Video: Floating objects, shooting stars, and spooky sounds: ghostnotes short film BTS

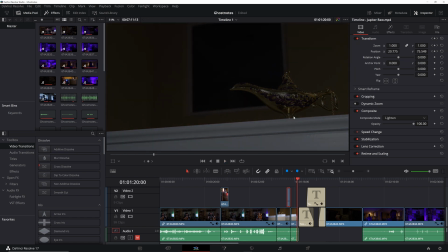[4:08]
That is just, some fishing line just at the bottom dragging it. So the fishing line is pretty easy to hide, but also just the angle here is helping.
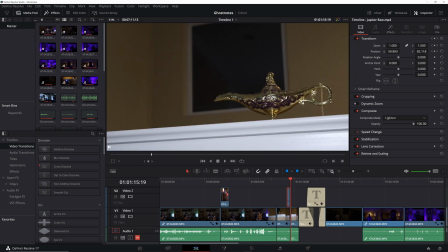[4:18]
So it's, looking up so we get nice framing of the lamp in the window, but also you can kind of see a bit of the base of the lamp is hidden so that you can't see the fishing line attached to it.
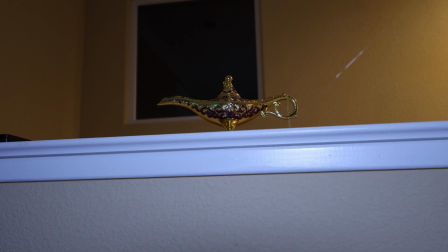[4:31]
So if we go back to our lamp, the fishing line just kind of tied to the base of the lamp here. You can see part I'm holding up here, but when it's flat against the shelf here, just kind of pull that along, get a little motion.
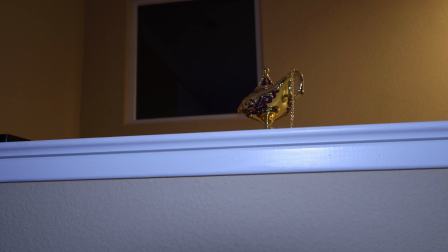[4:50]
There's our magic lamp. Then we got a little title sequence here,
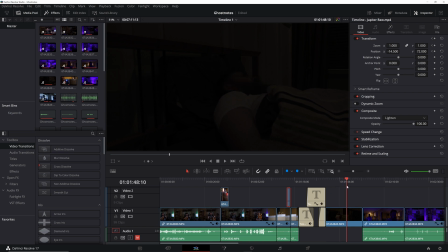[4:55]
And then just a shot of me sleeping and waking up to the noises of ukuleles moving about.
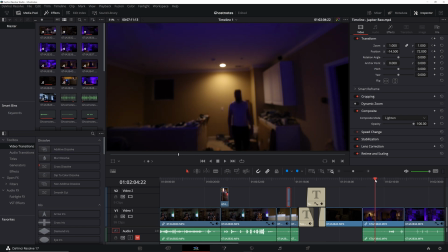[5:03]
So no special effects really in the next shot, but it is the first place the score really starts to come in. So I think this is a place where if you're kind of doing a super low budget thing all by yourself, you got a little bit of musical experience, you can try writing a score yourself. Probably don't have access to a huge orchestra with,
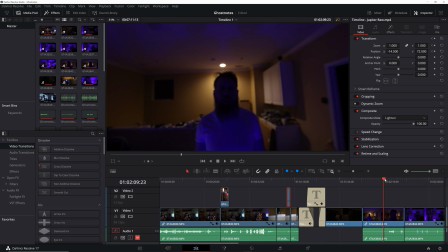[5:21]
amazing players and effects, but what you do have is, fine control of syncing everything up exactly how you want it.
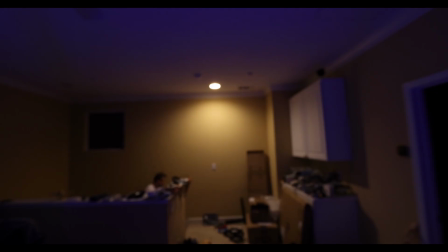[5:30]
So here, the music here is basically tracking each footstep.
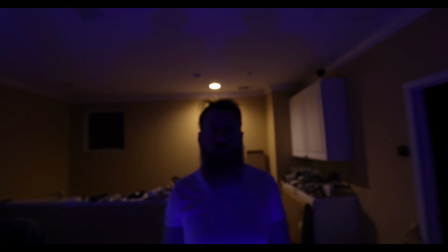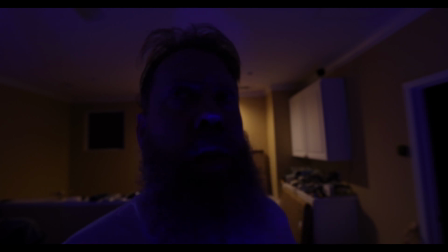[5:47] What in the world?
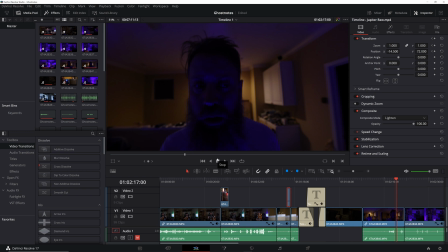[5:50]
So that's something, if you're doing it yourself, you can get that really great connection between the music and the visuals. I guess other things to say about the scene is the lighting. So I mostly went with the blue lighting just for kind of ghostly effects, but I think it did end up working really well. Got a nice contrast against the yellow background.
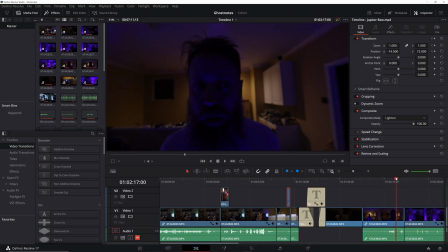[6:14]
That is just the color my wall is painted, so no special effects there, nothing to do. But it came out looking really nice with the contrasting colors. So the next shot is the floating ukulele scene.
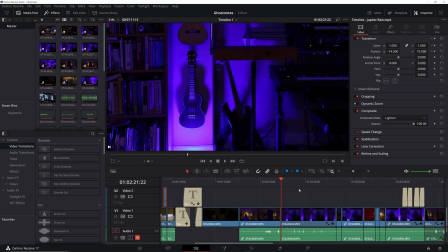[6:28]
This was kind of the initial idea for the film, the idea of instruments coming to life and kind of doing their own thing, little like Sorcerer's Apprentice vibes. So that was kind of the initial idea I had. And, figured there's got to be some way to do it.
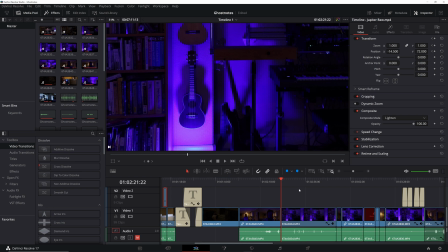[6:45]
So the main thing is just fishing line again. Seems to be hidden pretty well. Didn't have to do anything special to try to hide it. I have all of the ukuleles on the wall on little hooks already, so I was able to kind of use some of those to pivot against and
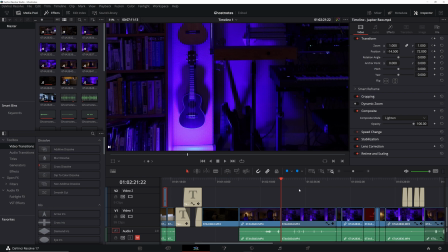[7:04]
just have a few of them tied up that I'm pulling from off screen, a little something like this.
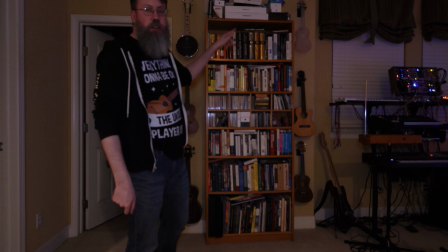[7:11]
So I've actually only got 3 of them tied up, but some of the others kind of move as the string kind of just passes by them.
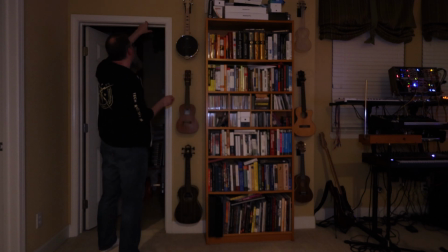[7:21]
So everything comes over here. Really got this big guy bass at the bottom, this smaller concert ukulele here, and then one on the other side,
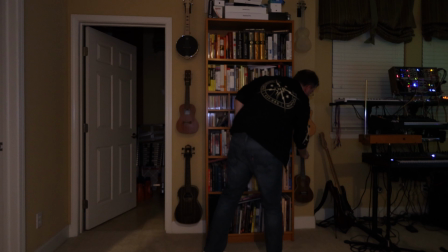[7:33]
this guy here at the bottom.
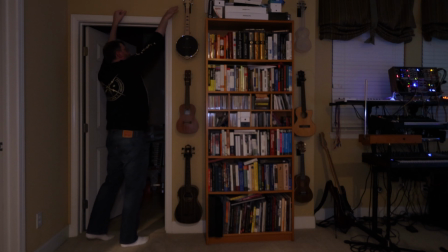[7:36]
Lines for those coming over here, and just pulling them, kind of puppeteering, marionetting these things.
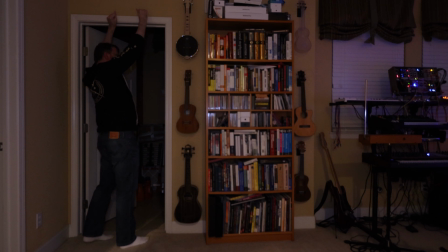[7:49]
So some of them work a little bit better than others. This one actually does a good job of actually floating. Some of the others a little heavier, more just shakes back and forth.
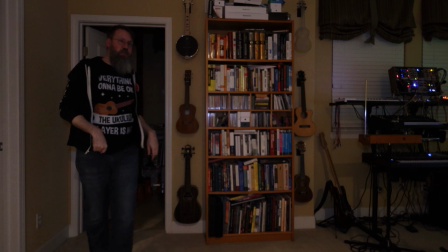[8:07]
But that is the secret of the floating ukuleles. I did have a little trouble getting the fishing line to pivot smoothly around the hooks that the ukuleles are on.